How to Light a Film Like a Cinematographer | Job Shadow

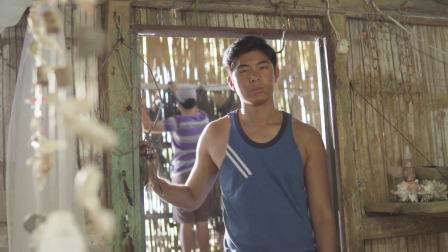[4:01]
And again, makes it feel like there's all this strong sunlight coming in from basically from the,
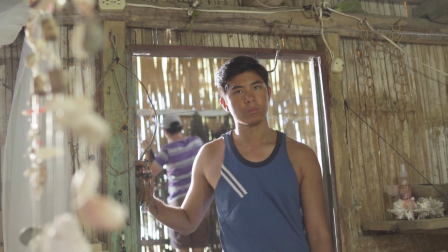[4:06]
you know, behind the house there from the camera left, even though technically there actually weren't any windows,
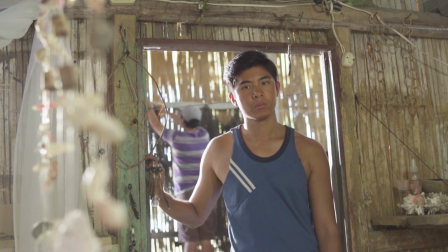[4:11]
you know, on the other side of the house. And also on the day that we happened to be filming, it was all overcast.
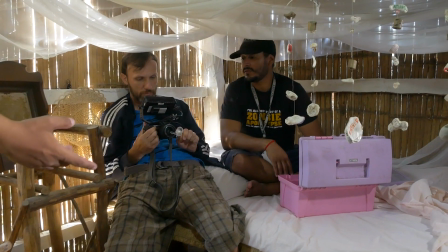[4:17]
So there was no direct sunlight.
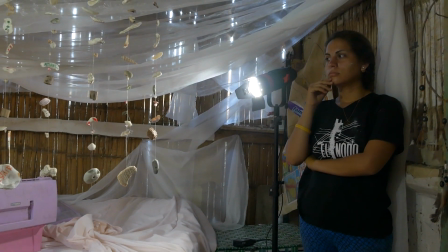[4:19]
Now, to kind of provide a bit of a feel and just, you know, a bit more kind of this ambient feeling of just like a lot of light and to brighten up the whole scene,
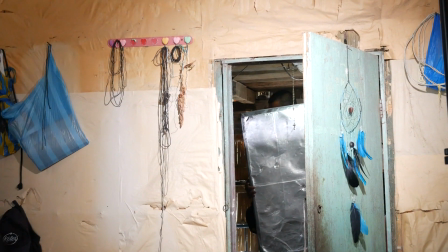[4:28]
we used the reflector. You can see their assistant holding up the reflector. This one happened to be with the silver side.
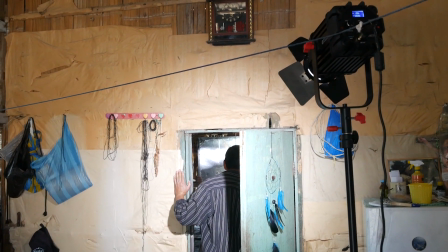[4:35]
And it was just, again, placed at the back of that room there.
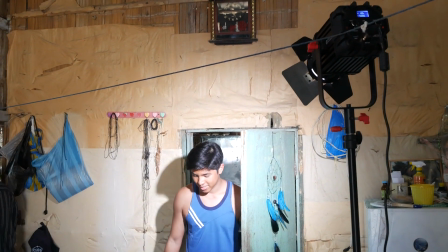[4:39]
So as our actor basically walks into the door, we're bouncing some of that light back on his face.
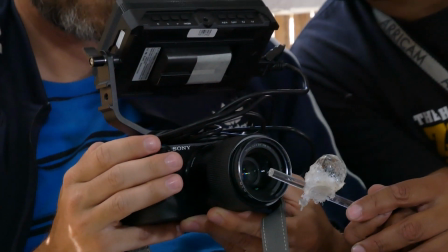[4:45]
Now, another thing I wanted to add is this kind of music video is supposed to be,
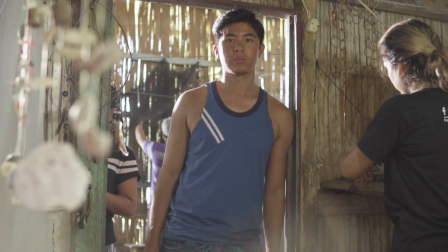[4:48]
it's all sort of like these memories or kind of like these distant memories and thoughts that the singer has of his life.
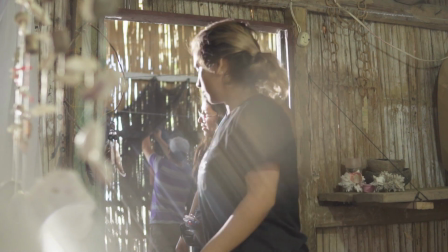[4:55]
So we decided to use just these pieces of glass and whatever kind of filters that we could to kind of give it a bit more of this dreamy look.
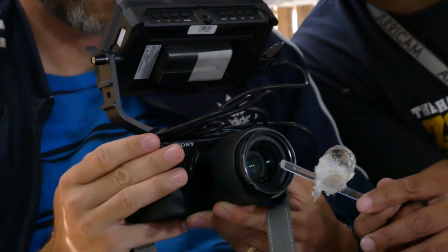[5:03]
So you can see me there putting in these pieces, literally, of broken glass and plastic and things like that.
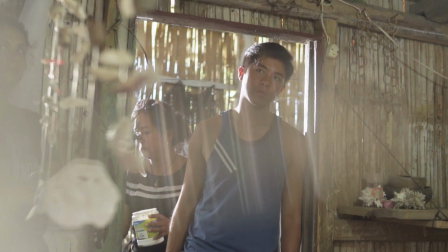[5:08]
And I'm carefully placing it at a certain angle in front of the lens to create these reflections.
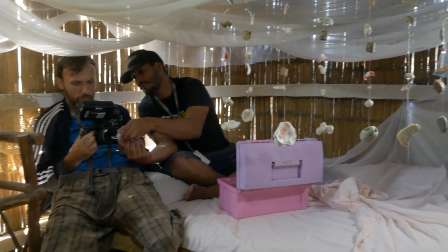[5:14]
And that's, again, where that light, that smaller CamTV light that's shining onto those beads and a little bit onto the lens of the camera comes in really handy because that,
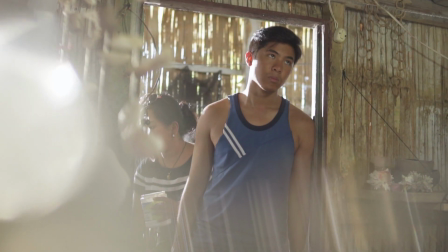[5:23]
again, is going to help you catch a bit more of those reflections.
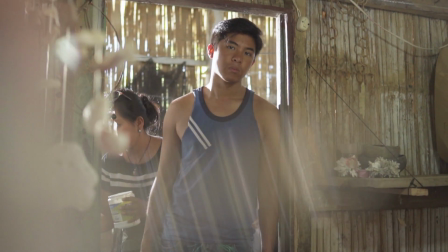[5:26]
You need to have, actually, some kind of a strong light source shining right at those glass objects.
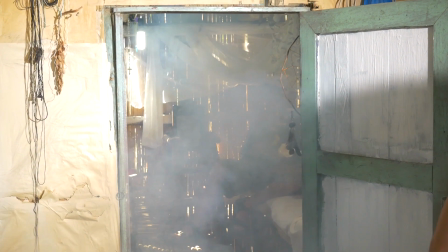[5:33]
Then the next thing we added, there's a little bit of fog.
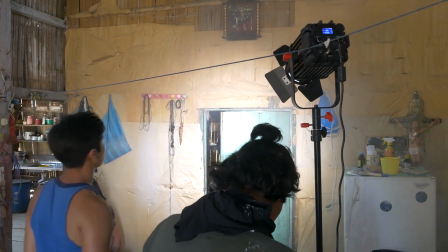[5:36]
You can see sometimes if you add a little bit too much, you could end up looking a little bit too dramatic.
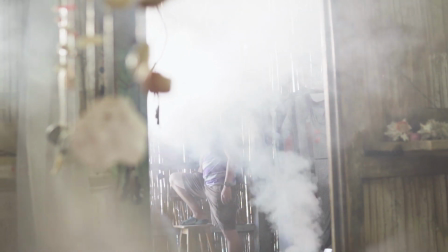[5:44] And okay, Renkai is Darth Vader, go.
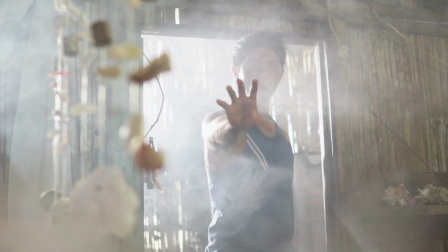[5:52] And brush the tank side.
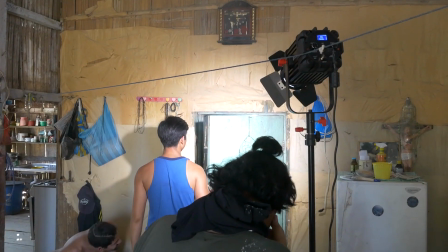[5:55]
So we just wanted just a little bit of fog to give it kind of a feeling of, again, this kind of a poor house where maybe they're cooking over a fire somewhere and it just has this atmosphere.
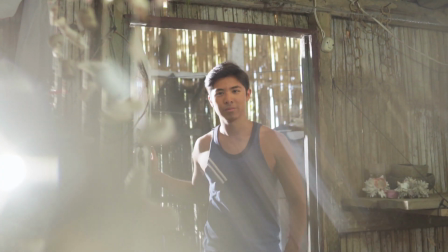[6:04]
Then after that, you just fine-tune your camera position and the position of that glass in front of the lens,
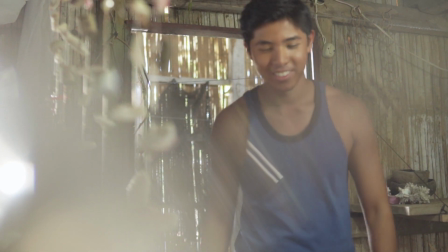[6:10]
as you can see, just to get those kind of interesting reflections, kind of give it a bit more of this dreamy look.
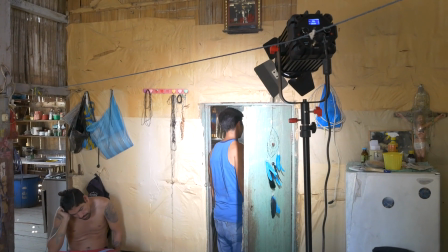[6:16]
And, you know, just start recording. And once you get the right kind of take, we knew that in this, you know, it's a quick shot,
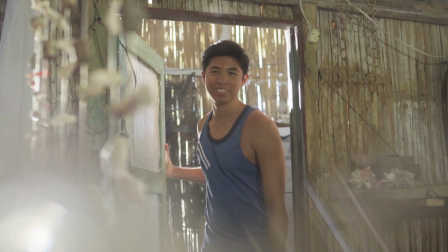[6:23]
just he kind of comes in through the door looks over at his mother who's sick in her bed and then he kind of sits next to her and plays a guitar for her.
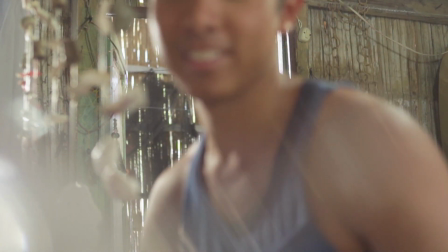[6:32]
So yeah, once we got this angle then we move on to the next shot.
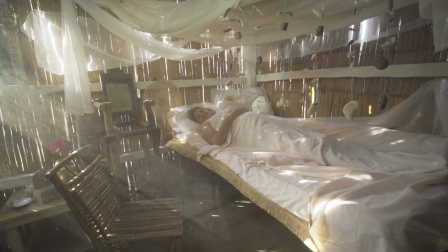[6:36]
Now the next shot that we got is this reverse angle as you can see up here where you can see the singer is coming up here,
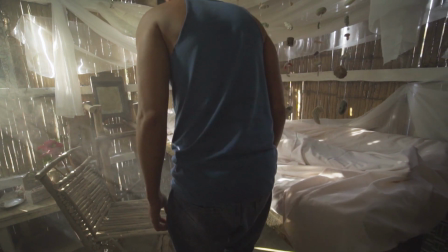[6:43]
he's going to sit down on the chair next to the bed and we're kind of seeing a bit more of the other side of the room now.
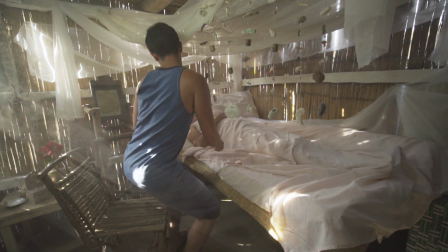[6:50]
So again being careful not to show the left side of the room where the production design did not decorate it.
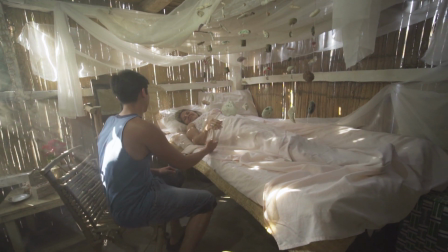[6:57]
So we're just showing kind of this corner here, this bed with all these nice beads.
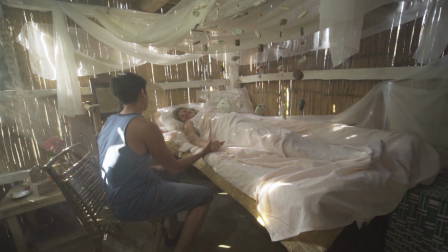[7:01]
And one thing I really definitely wanted to get is to, again, achieve that feeling of this kind of this nice morning light,
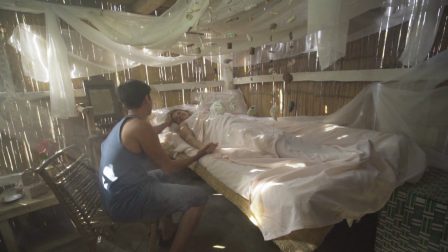[7:08]
very strong kind of coming in through those openings there in those walls and kind of seeing these rays of light.
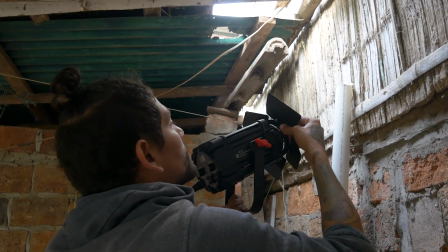[7:14]
So the first light that I set up was, again, that bigger CamTV Fresnel LED light.
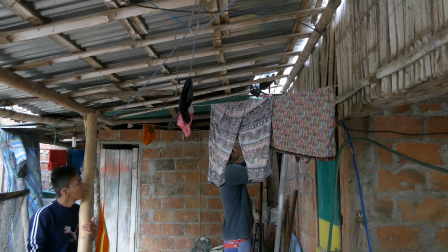[7:20]
And that one we had it set up on a light stand kind of outside behind the house, we kind of put it up,
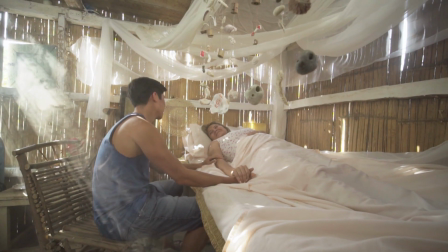[7:27]
and then we shined it through this little window that was there in our bedroom at an angle so that it would produce these nice rays of light.
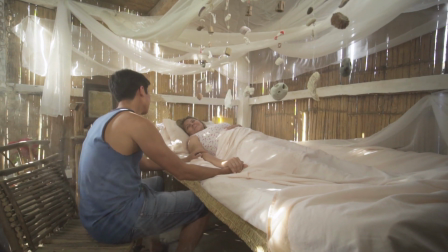[7:36]
Now, again, so that those rays of light are visible, you need something in the air, so some kind of atmosphere.
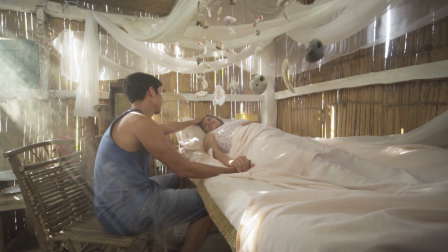[7:42]
So again, we just put some more fog with our fog machine.
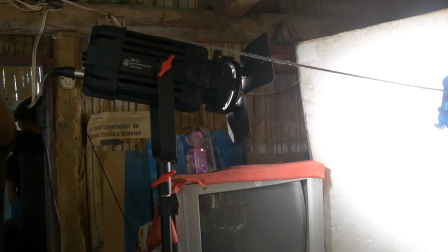[7:46]
And the next light I set up was, again, another light that was just kind of providing this ambience kind of nice overall soft lighting that again
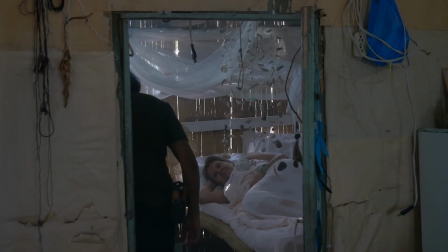[7:54]
just makes the room feel a lot brighter which in reality when you were there it was very dark because there were there was barely any windows um
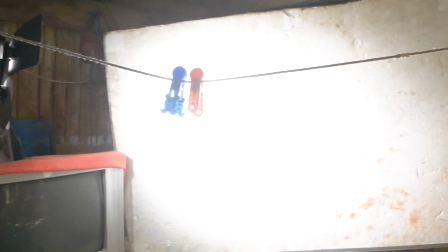[8:03]
so i had this one light kind of here bouncing off of this styrofoam board and you can see on this angle the camera left and then on the camera right i have
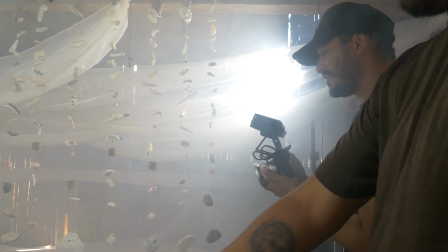[8:11]
uh then again another cam tv light that i'm shining through those uh that basically fabric that's hanging over the bed and
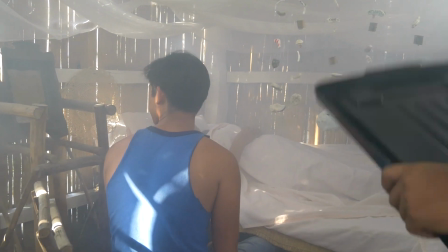[8:19]
that fabric you know it's nice because it's very translucent so it actually lets in a lot of the light but uh but it also just diffuses it perfectly
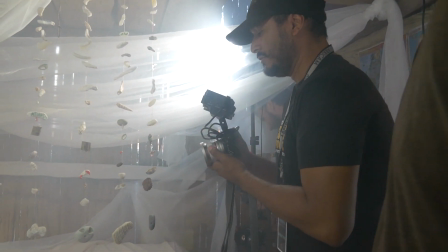[8:28]
so kind of again provides this beautiful ambient soft lighting in the room and then once we kind of fine-tune our camera positions uh then
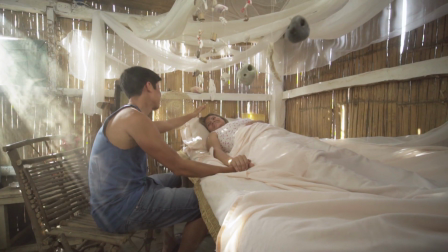[8:36]
we actually end up shooting this part of the scene on two cameras so we had one camera shooting this kind of a extreme wide angle this was a 12 millimeter
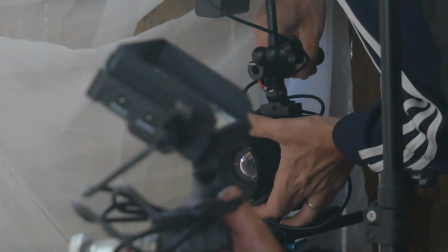[8:45]
lens now at the same time i was actually operating another camera which had a 50 millimeter lens on it and I was kind
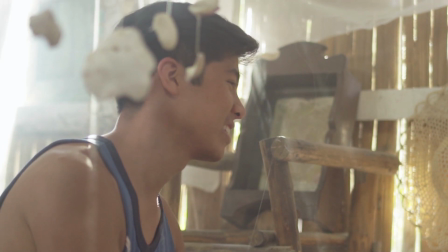[8:54]
of more tucked away in the corner so I could get these angles here of the of the singer and as you can see you know it's it kind of looks interesting
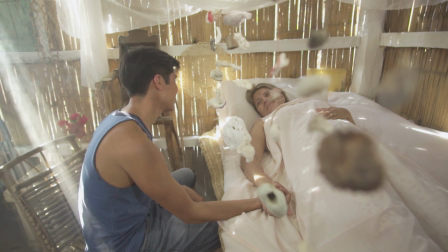[9:01]
this scene because again the production design there's just all these nice things to look at even though again it doesn't look rich
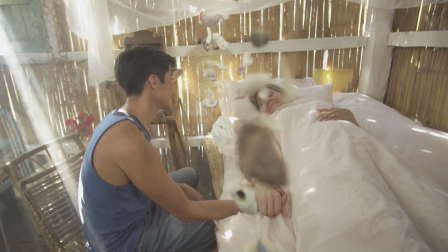[9:09]
doesn't you know you can have a very poor looking location but it doesn't mean that it it can't be interesting looking nice composition also interesting
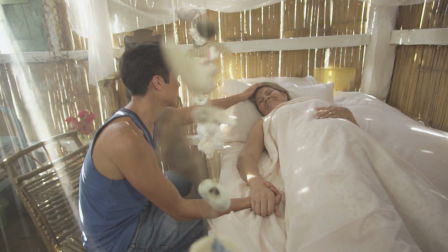[9:16]
angles and we just kind of you know ended up getting a few other shots like this kind of over the shoulder here shot where he's looking at you
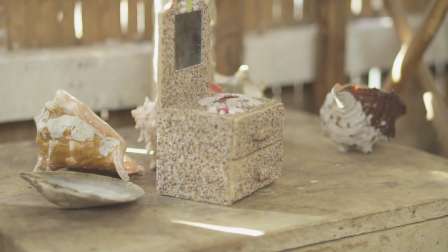[9:24]
know kind of a close-up of his mother's face now i can't actually show you the finished music video because it's not finished yet so
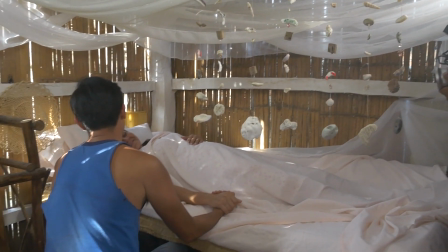[9:31]
once it's edited and posted online i'll definitely post a link up here but for now just so you can kind of get an idea of what the music
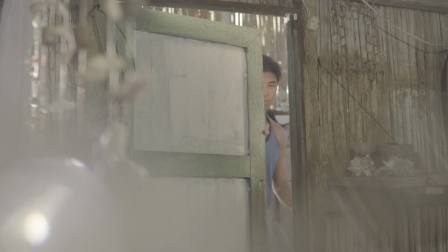[9:38]
video might look like I'm just going to take some of these shots here and just apply some color correction.
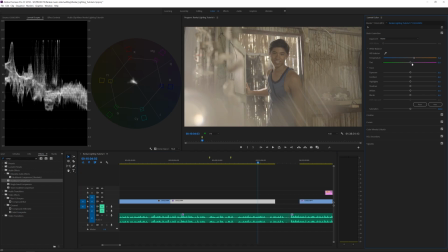[9:45]
And the color correction is pretty simple. I actually utilize some LUTs.
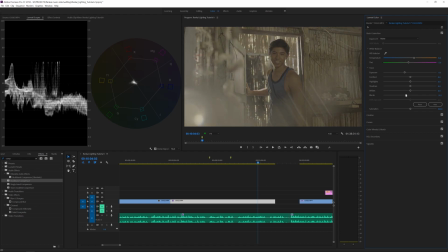[9:50]
Now, the footage was shot in S-Log too. So, you know, once I apply some basic color grading and then, you know, apply my kind of creative LUT,
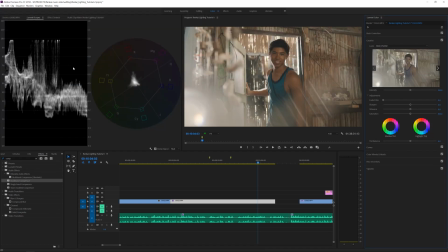[10:00]
which is one of the LUTs that you can find on my website at tomantosfilms.com.
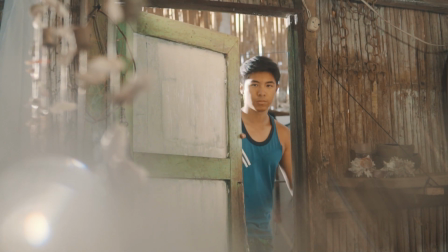[10:06]
Then the last thing really that's left to do is to, In this case, I'm just going to apply the widescreen bars because this was actually shot with the framing.
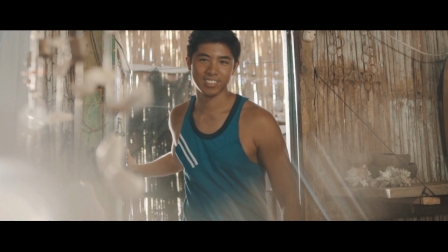[10:14]
It was meant to be sort of 2-3-5, kind of a cinema scope, wide aspect ratio.
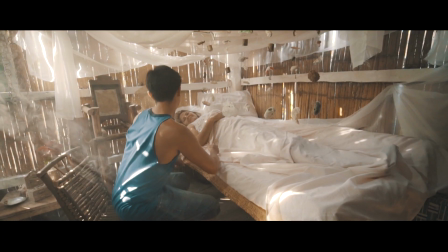[10:20]
So I'm going to kind of crop off the top and the bottom.
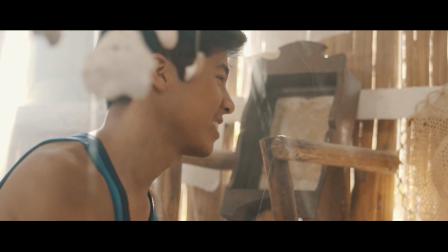[10:22]
And then the final thing with the color grading, then the letterboxing, and then also the nice slow motion you can see.
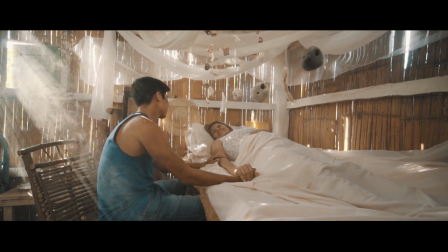[10:29]
Definitely makes a big difference when you see the final, final product.
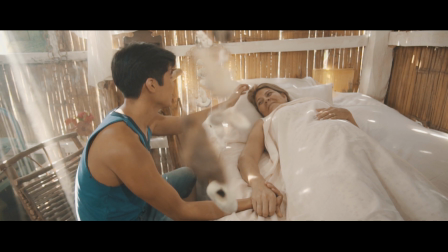[10:33]
So I definitely can't wait to see how the rest of the music video is going to turn out, how it's all going to be edited.
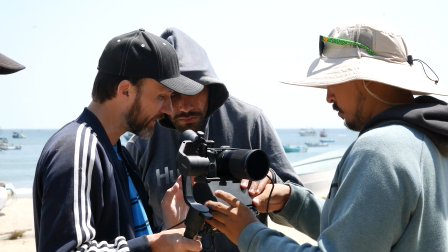[10:40]
But in the meantime, I'm going to try to share some more kind of interesting tutorials and behind the scenes of me
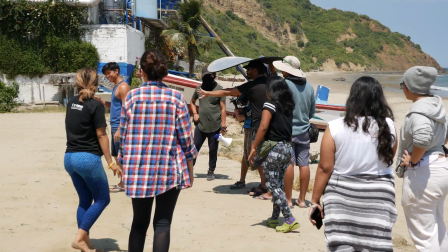[10:46]
working on this music video and a few other projects I had a chance to recently shoot.
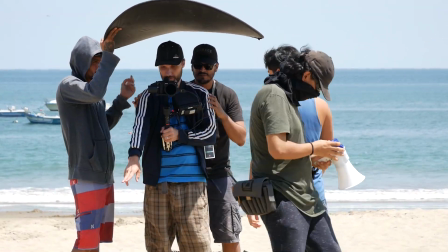[10:51]
So you guys can kind of shadow me and follow me kind of on set and see how it is working on
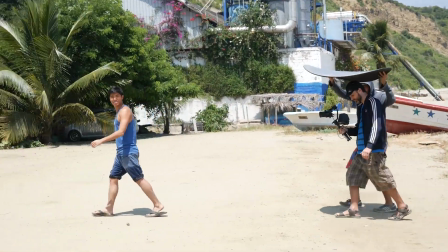[10:57]
these various different budget kind of productions from whether you're working on something super,
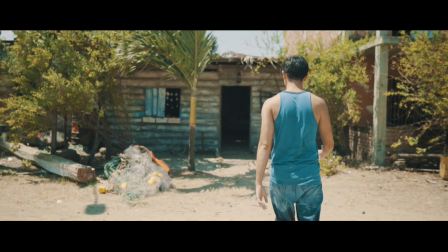[11:02]
super small with no team to something a little bit bigger,
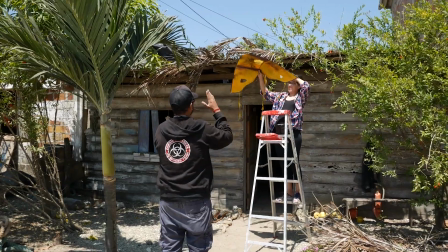[11:06]
like this kind of a mid-sized production where we actually had a production designer, we had a production team, set dressers and things like that,
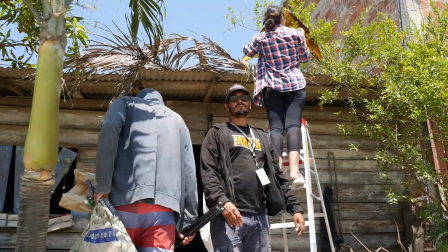[11:13]
which, again, I'm going to stress to you guys, if you want your cinematography to look good, you've got to, first of all, find something interesting to film.
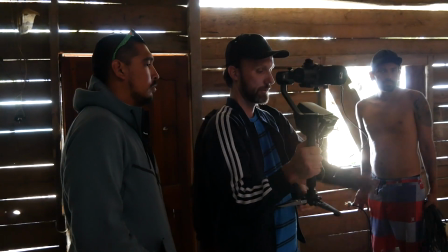[11:22]
You can't expect to get beautiful shots if you're just filming inside, let's say, a room with just plain white walls.
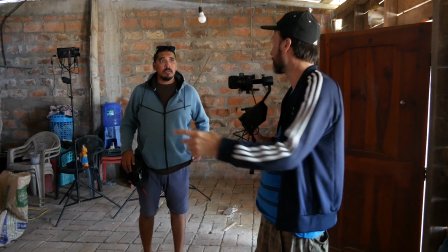[11:29]
That's like the number one thing you want to stay away from.
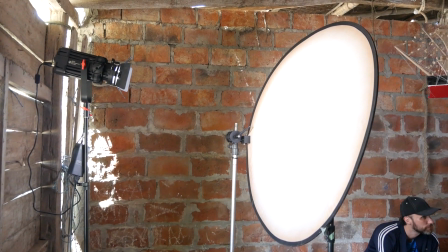[11:32]
So it doesn't matter whether your scene is supposed to be set in a really expensive and
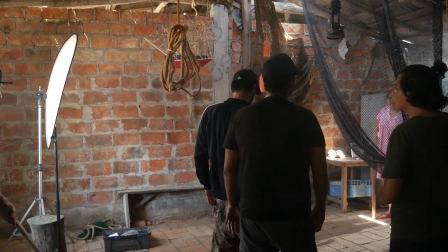[11:38]
rich-looking house or a location or some street that looks really expensive and beautiful, or if it's supposed to look kind of old,
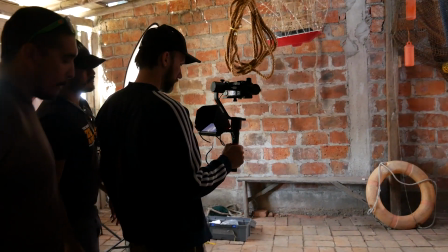[11:45]
dirty, grimy kind of, you know, or poor. You can have all kinds of different locations.